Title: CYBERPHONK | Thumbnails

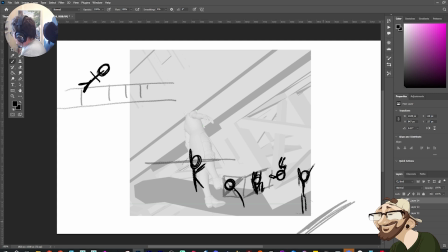(44:09)
Kind of thing. And then eventually there's like a pole here. And we're going to be hanging on the edge. This is how I plan to do it. Something like this. So we're coming down, feet through, catch through it, and come through.
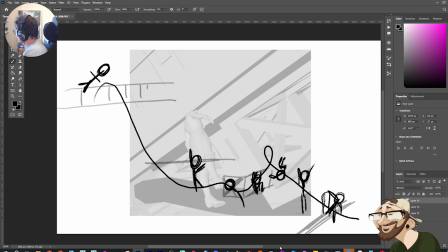(44:25)
Something like this. I'm going to just use that as a little doodle there.
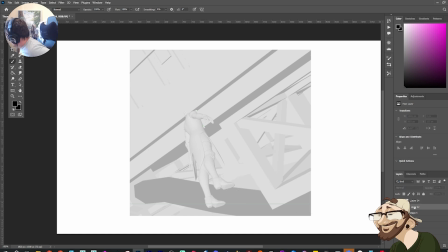(44:33)
That I've got something to base it off of if I need to refer back to this. So we're coming through, and yeah, I think this is going to work for now. So we're coming through here. Now, I don't know if I want to drag.
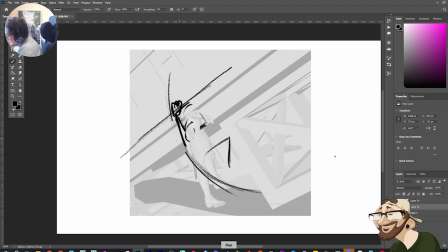(44:47)
I could even drag. I could do something like this, where we're coming through still, but the leg comes around. But no, I like what I had before. I'm thinking about the whip. Because like there's going to be this moment where we're leading and then the whole body swings through.
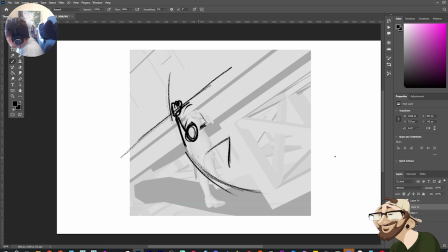(45:05)
So in here, I think this is going to be better. And I think I might be able to tuck, like push this line a little further. This line of action, just to really get that lead on this foot coming through.
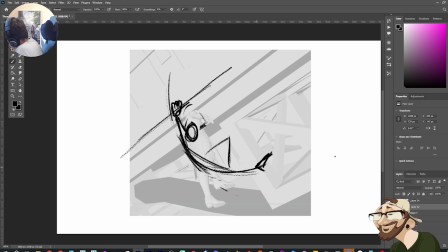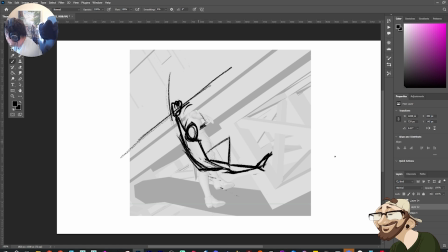Something like this.
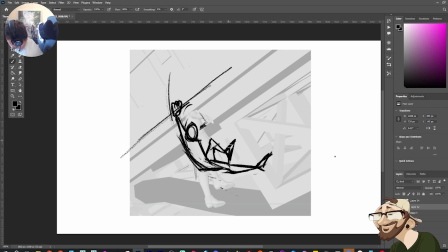And then I don't know what to do with the arm yet. If I come around, I want to like look at the flow of the pose.
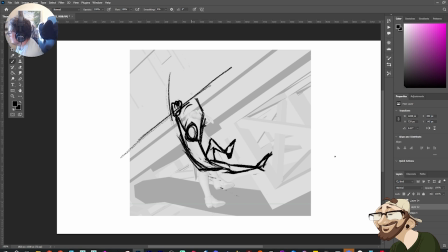(46:14)
Because I could just have them grab. You could lead with one, then grab into the next, but then I get a double. Because I don't want... I'm going to grab with two hands later, so I don't want it to look like we're grabbing. We could always drag behind one arm, so the other arm's in here. Could look interesting. We get a bit of twist to the body in here.
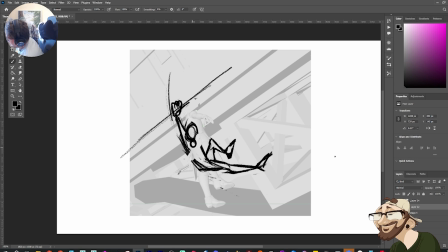Like, it's going to be a breakdown anyway. So, a lot of this is going to be like... There's going to be some...
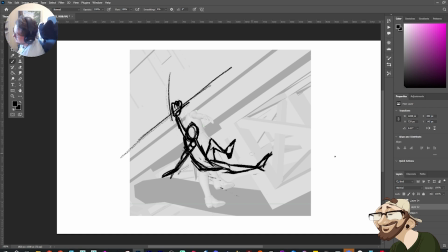(46:53)
like, movement that happens, and we're breaking up the body where we can. So this is kind of what we were talking about earlier about lead and follow. We're implying movement by this dragging behind and this leading forward. But we still have a line of action that's going through.
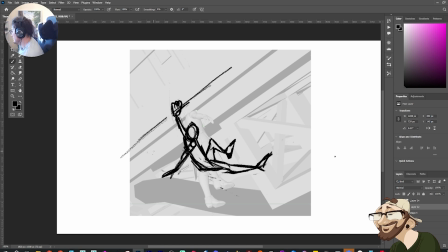(47:08)
We're just breaking up with the arm in between. We'll try this for now. We'll see how it feels.
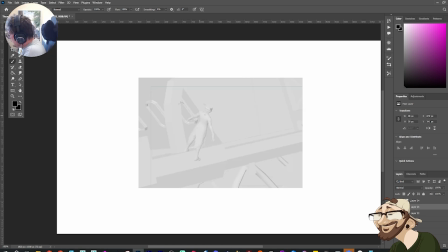(47:20)
So, in here, I like this idea of holding on to this railing. Now, I wanted to have one leg free falling and the other leg like sticking out.
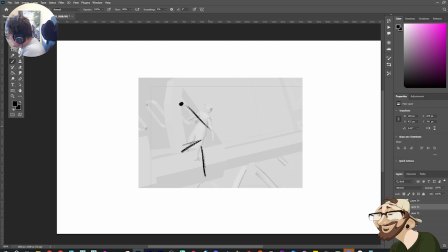I wanted this to feel very like loose. So when we're hanging off of here, this leg is pretty much just completely dropped.
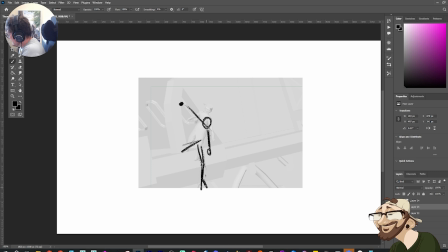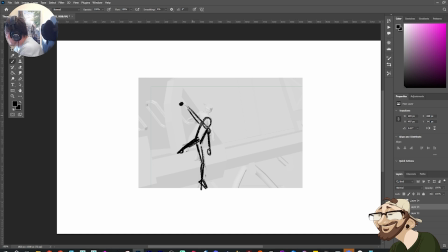(48:12)
I'm gonna feel that pull on the arm.